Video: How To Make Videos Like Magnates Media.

opacity so it starts let's say transform transparency which is deep so I'm going to start when it is zero and as it is rotating it keeps on coming in okay let's say when you come here we'll just say blur radius is gonna be around 20 20 and then as it goes up to the end it gets to zero okay so it just shows like maybe is it like it is getting into focus or something like that and then this one happens so that these two I don't think these two need the blur yeah I don't think they do need it because it's already applied on the first one Yeah, so if we come here on the controller and call it like let's say 70 70 is the sweet spot.
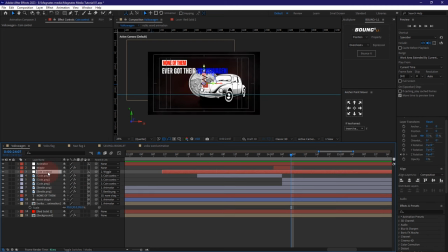Okay. Now. Let's bring back the rest. So Position and forward we go.
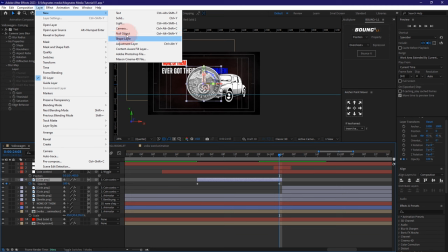So what I'm gonna say, I'm just what I'm gonna do I'm going to get an adjustment layer and then I'm gonna put it below here it's
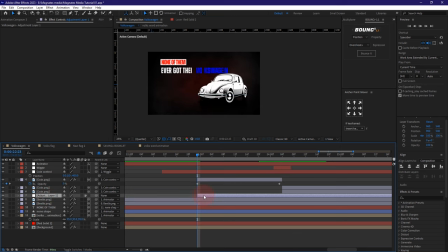actually going to be starting from this point and like that and then I'm going to add something like let's say this is gonna be camera lens blur so it's going to blur everything which is below okay the way to do it I'm going to bring it at the start and then I just put the blurriness to zero okay
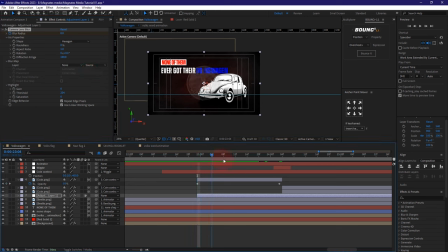and as it is moving towards the side or as the coin is coming into focus the card is going out of focus the kind everything in the background they're going out of focus and also I think it would make more sense
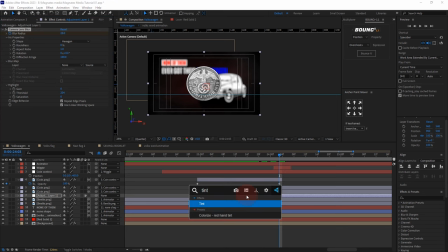if I am to add tint okay so this
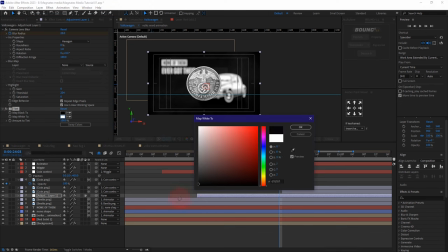tint effect is gonna help me let me also make this is this one black so
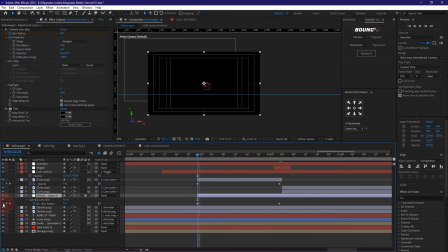you're gonna understand how this goes so I'm going to start at the start tint I wanted this to be at zero okay so because as it is going in the background it I want it to be like getting like you know somehow darker
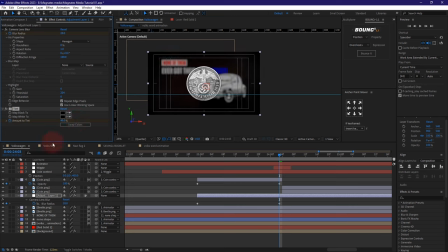okay that's too dark let's just use 40 30 yeah 30 great you get so now it is like that so I'm gonna call this
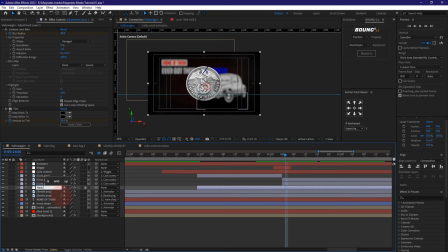one precomposition rather I'm gonna call this rack focus so it rack focuses like when this is getting into focus the other one is getting out of focus,
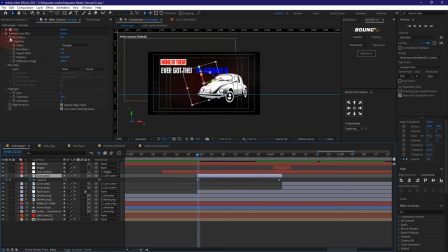view, wait I didn't animate the blurriness, damn sorry this is going to start when it's 20 and as it approaches the end it will be zero,
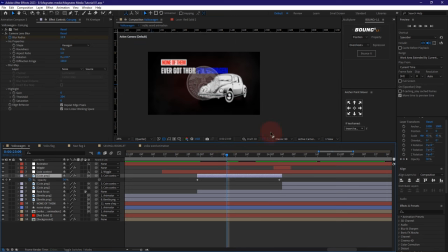so you understand like now it is in focus and now this one is going in focus and this one is going out of focus, so cool that's it for the second part, so now let's do what we've been doing for the rest of the work.
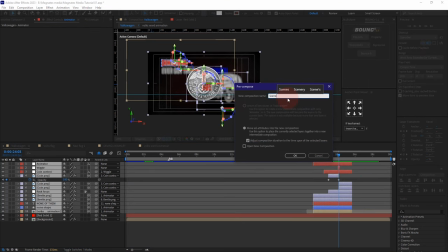So pre-compose and I'm gonna call this scene 3. So it's done as well.